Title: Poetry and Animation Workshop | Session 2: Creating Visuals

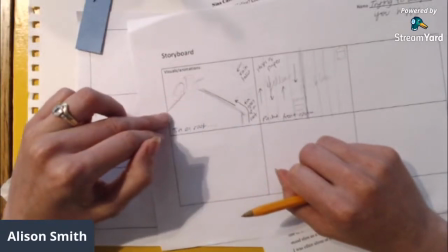So I could cut out the shape of a house out of some paper, and then I could move that house out of the way.
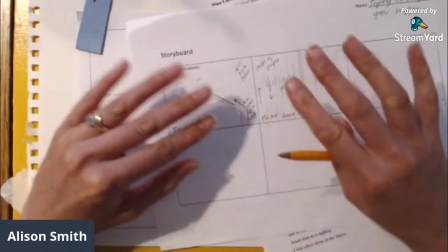So nothing is stuck down, everything can move around, which in animation is really useful.
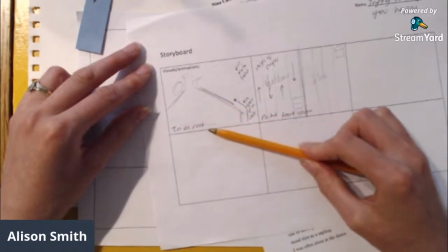So I decided that I would create this house, so the end of a house, and this piece of tin would kind of appear on the roof.
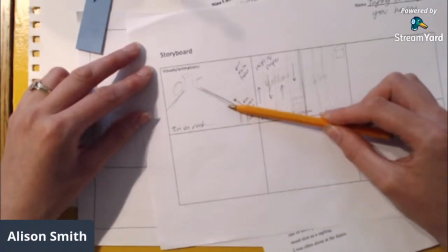Now I thought, oh, well, do I need to have the little character? Do I need to have a little man climbing up on the roof and putting the tin there?
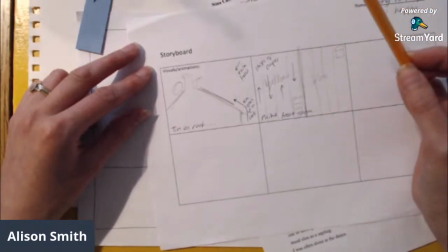And I could have done that, but I know that that's actually going to be quite difficult to get it looking really good.
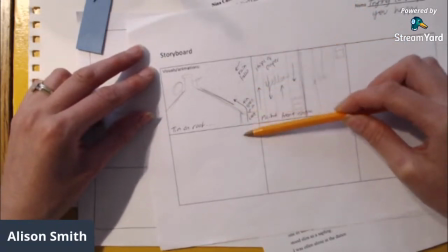So I actually thought, well, I'm going to take some artistic license here. I'm just going to have the tin appearing, so it just sort of slides up on the roof.
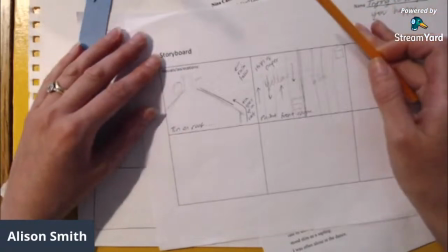Because, it doesn't need to look realistic. You can stylize this however you like.
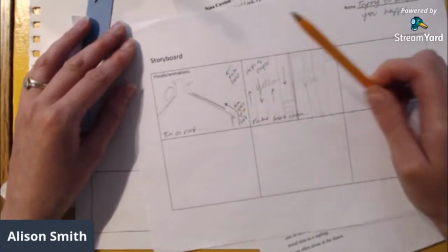Then I'm going to have some rain falling. And I'll talk to you a little bit about what I did with the rain when I've shown the example.
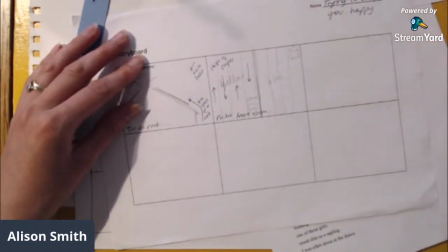Then for the second one, the painting the front room yellow and the back room blue, I thought, right, well, that's quite easy.
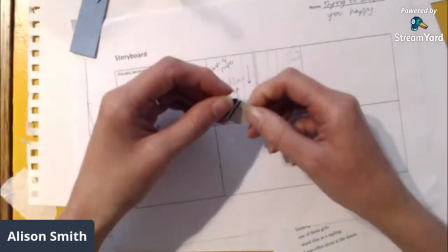I'm just going to get a paintbrush.
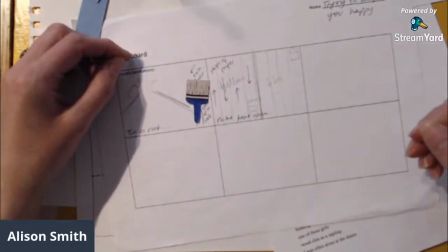But rather than actually using paint in my animation to sort of colour in the front area and the back area,
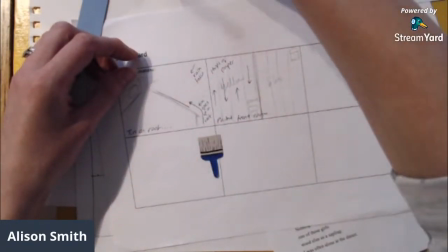I'm going to use strips of paper. So I thought I'm going to fill the page with these strips of paper
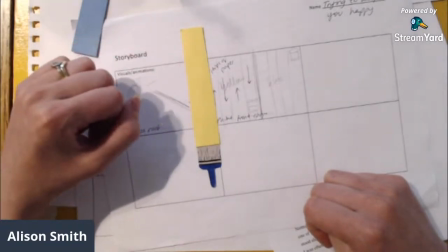to make the front section of the screen yellow and the back section of the screen blue.
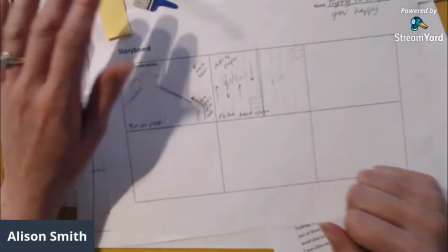So that's how I kind of planned it out. There's loads of different things you can do with this technique.
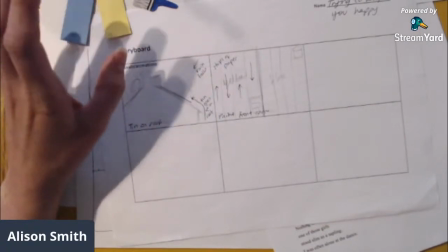Like I said, it's really flexible. And you can start off quite simple, and then you can get more and more elaborate as you get more confident with it.
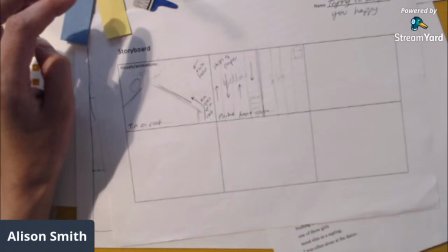But I'm now going to show you my last little example,
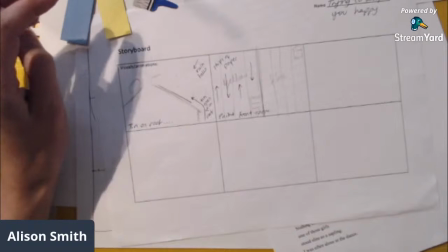and then we'll go on to the demo for the last sort of 20 minutes.
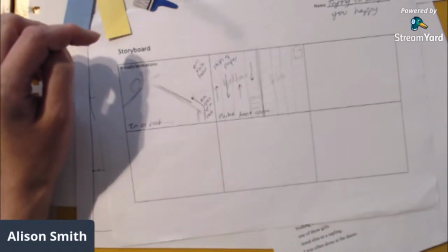So here we go, share screen.
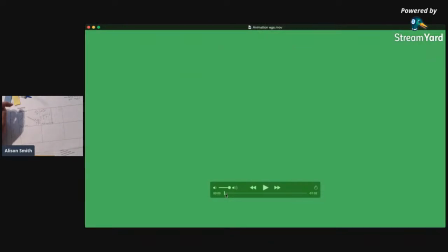So again, I will read the poem out over the top. So we've got our first 2.
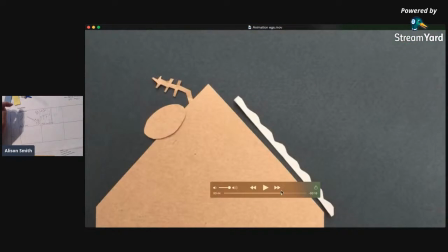Here we go, collage.
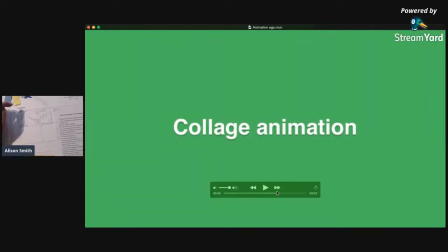Right, Trying to Keep You Happy by Tony Hoagland.
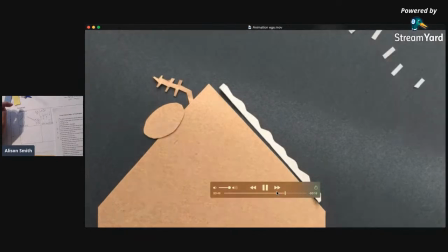I'm going to nail a sheet of tin upon the bedroom roof so that on August nights the extravagance of rain will wake you up,
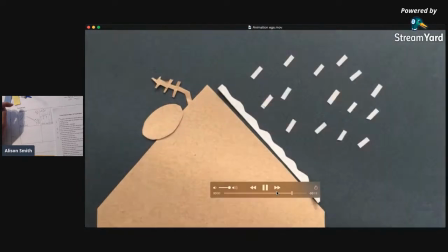then put you back to sleep again.
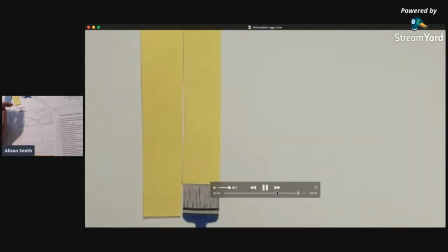I will paint the front room yellow and the back room blue so you can change your mood by relocation.
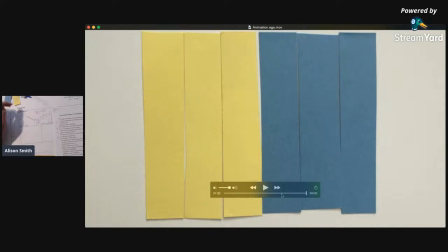So you can see there, I created these 2 scenes using cardboard, so coloured cards.
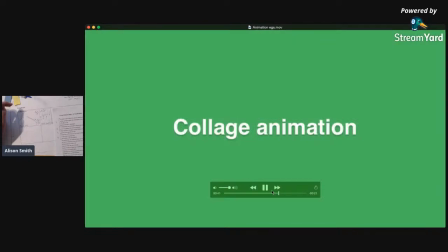So I would recommend, if you're going to do some collaging, to get some nice card.
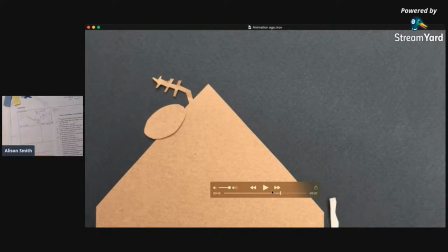Like this, I've got a big collection now because I've been doing this for years and years. But this nice brown that's kind of like a craft paper that's got quite a nice texture to it, and this lovely blue that I found for the sky.
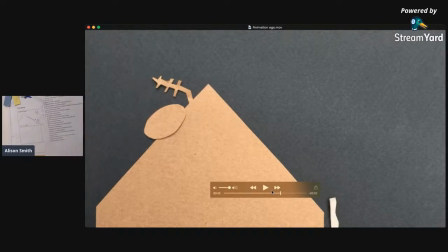Having really nice colours, like lots of different colours, and things that are not just primary coloured as well, I think works really well. I think if you can kind of choose quite nice subtle colours, rather than, like, if you imagine if this was like a bright royal blue sky and like a bright red house, it would look a lot more childlike.
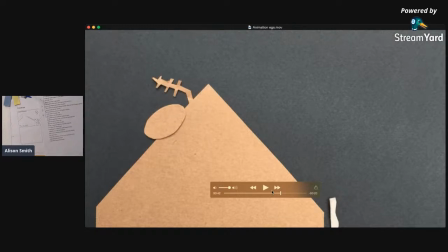Whereas these colours are a bit more kind of tonal, and they're a little bit, you know, it's got a little bit more of a different feel to it. I kept it really simple, as you can see. I haven't started drawing roof tiles or chimney pots or anything. I just thought with this kind of animation, keeping it simple works really well.
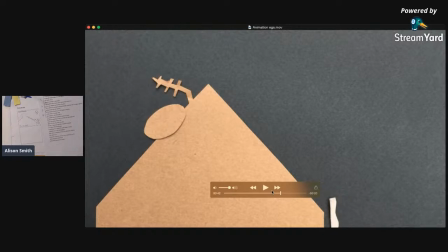So just a really simple triangle for the roof. And then I've just added a couple of details. So I just added the little aerial here. So I decided, you know, a little kind of old school TV aerial that's probably not worked for years, and then a satellite dish that probably hasn't worked for years either.
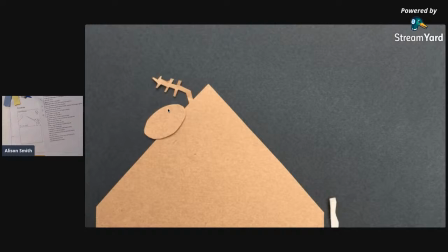And, you know, that's the kind of thing that shows the viewer that this is a roof. It's not just a brown triangle.